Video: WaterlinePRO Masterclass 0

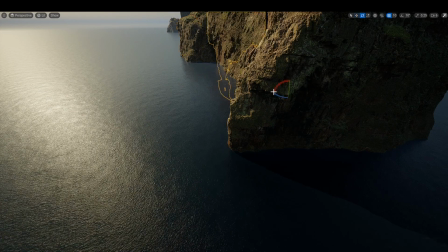[12:28]
So we're really going to be blending them a bit closer, and let's see if this cliff, we could rotate it a bit. Maybe give it a bit more of an inclination, but we're seeing a bit of a gap there. So overall, this is, I think, what we're going to go with.
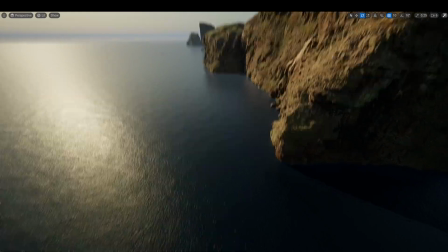[12:44]
Next up, let's just add a bit. I decided to add a bit more details in the far distance, so the scene has a bit more depth.
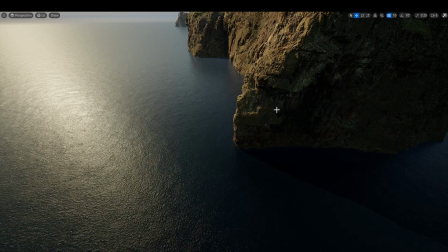[12:54]
If we go back to 2, this is pretty much it. And yeah, so phase 2 is just kind of continuing to build upon from the overall details we have.
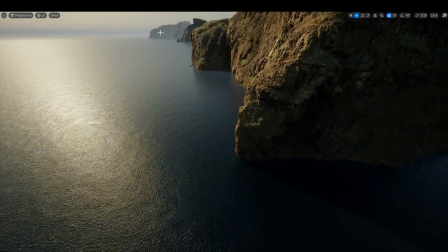[13:07]
We've added a bit more details in the distance in terms of these cliffs.
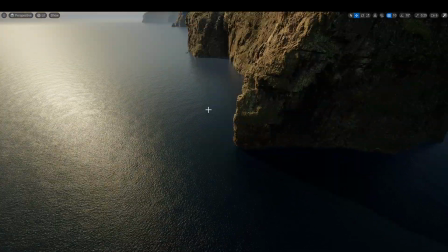[13:10]
When you move the camera, they don't look too great, but with our sort of fixed position that we're planning on, it's looking pretty decent. Next up, we just added a bit of an extra sort of details here to give it a bit more character. Whoops. And yeah, some tiny debris that would have broken off from the main cliffs.
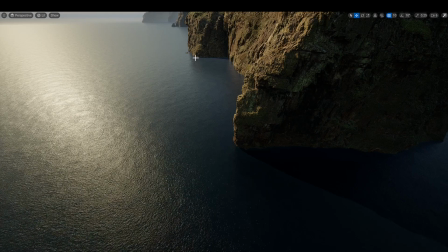[13:30]
And this is looking pretty interesting at the moment. And generally, this could be pretty much good enough. But there's something else that we could do to take it a step further, and that is to add a bit more underwater details,
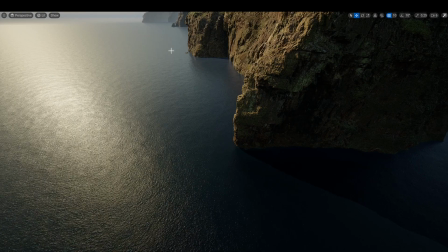[13:44]
as these are like the other main component of, well, overall water appearance. Now, if you remember initially, we kind of lowered our shallow water clarity and our deep water clarity, and that means that if we get close here,
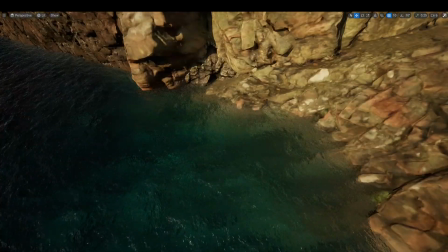[13:58]
our water is fairly nice and translucent, so we can start placing meshes in it.
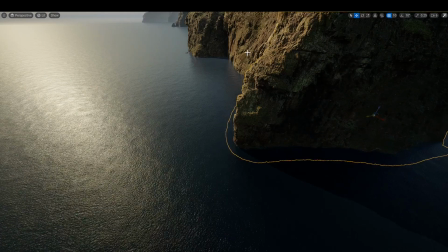[14:06]
So how do we do this with these assets? Well, it's pretty simple. Let's just grab something like this.
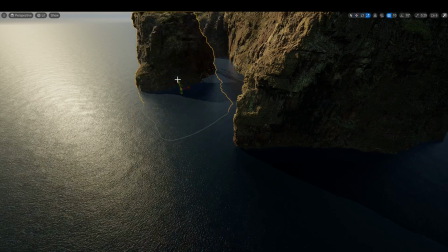[14:12]
Now it's gonna freak out a little bit, and well, let's just squish it and see what happens.
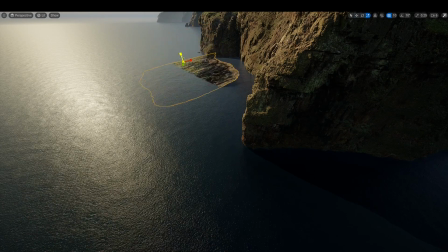[14:19]
So these particular assets are pretty good for this because they have some nice sort of green details on them, and that just kind of makes it look like they're covered in seaweed and overgrown. So we're just gonna place it something like this.
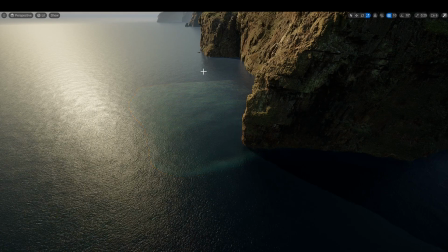[14:38]
Maybe squish it even further. And now you're seeing that we're getting some really nice underwater details. And getting a little bit of a coastline here.
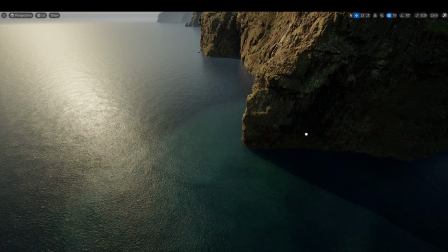[14:51]
And if we start placing it around here, and just carefully position it so it doesn't actually clip through the water, you could see that our scene is getting quite a bit more depth. Now we could also shrink it a bit, so we're getting more sort of details for it.
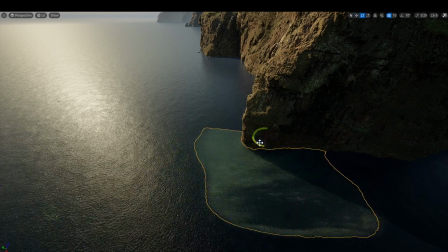[15:08]
But yeah, overall, this is the sort of game plan we have. So maybe just a little bit poking through where the waves are crashing and some sort of seaweeds are growing.
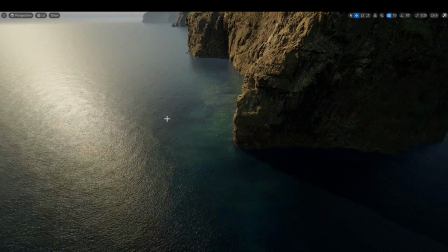[15:20]
And yeah, this is going to be like sort of our next step. So yeah, this is pretty much where we're at the moment. We've placed a couple of these meshes and then just kind of placed them around here. So it kind of gives this nice slope of sort of the idea that rocks have been falling down and building up around this coast and they're overgrown with seaweed.
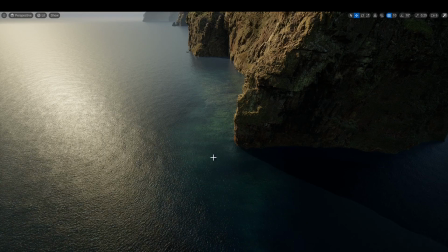[15:40]
Realistically, this is like a Quixel asset with grass on it, but in this case, it does the job pretty well. So finally, we kind of like the idea of these little rocks that we have here that are just kind of poking out of the water. So I'm going to be placing like a couple of hero assets around here from the peak,
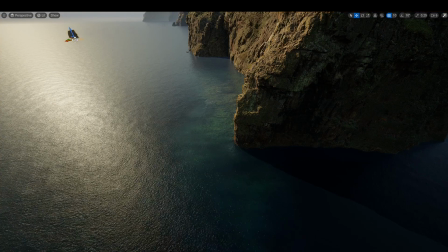[15:56]
just so it appears it's pretty much the same thing. So I'm going to just grab maybe one of these and again, squish it and it's looking pretty good and just have it sort of poke around the water.
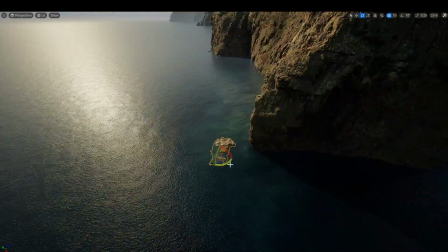[16:11]
Whoops.
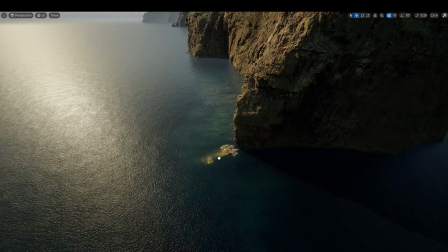[16:12]
We can press 2 to reset our camera and just have it sort of here so it looks like it's broken off from the actual cliff. We can expand it a bit and just kind of position it here a bit better.
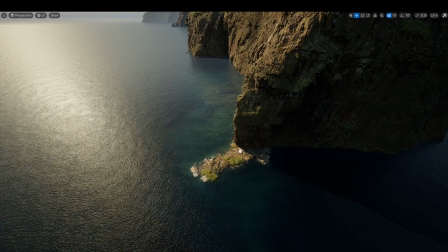[16:31]
And yeah, so it's kind of blending the overall cliff above the water with the one that's beneath it.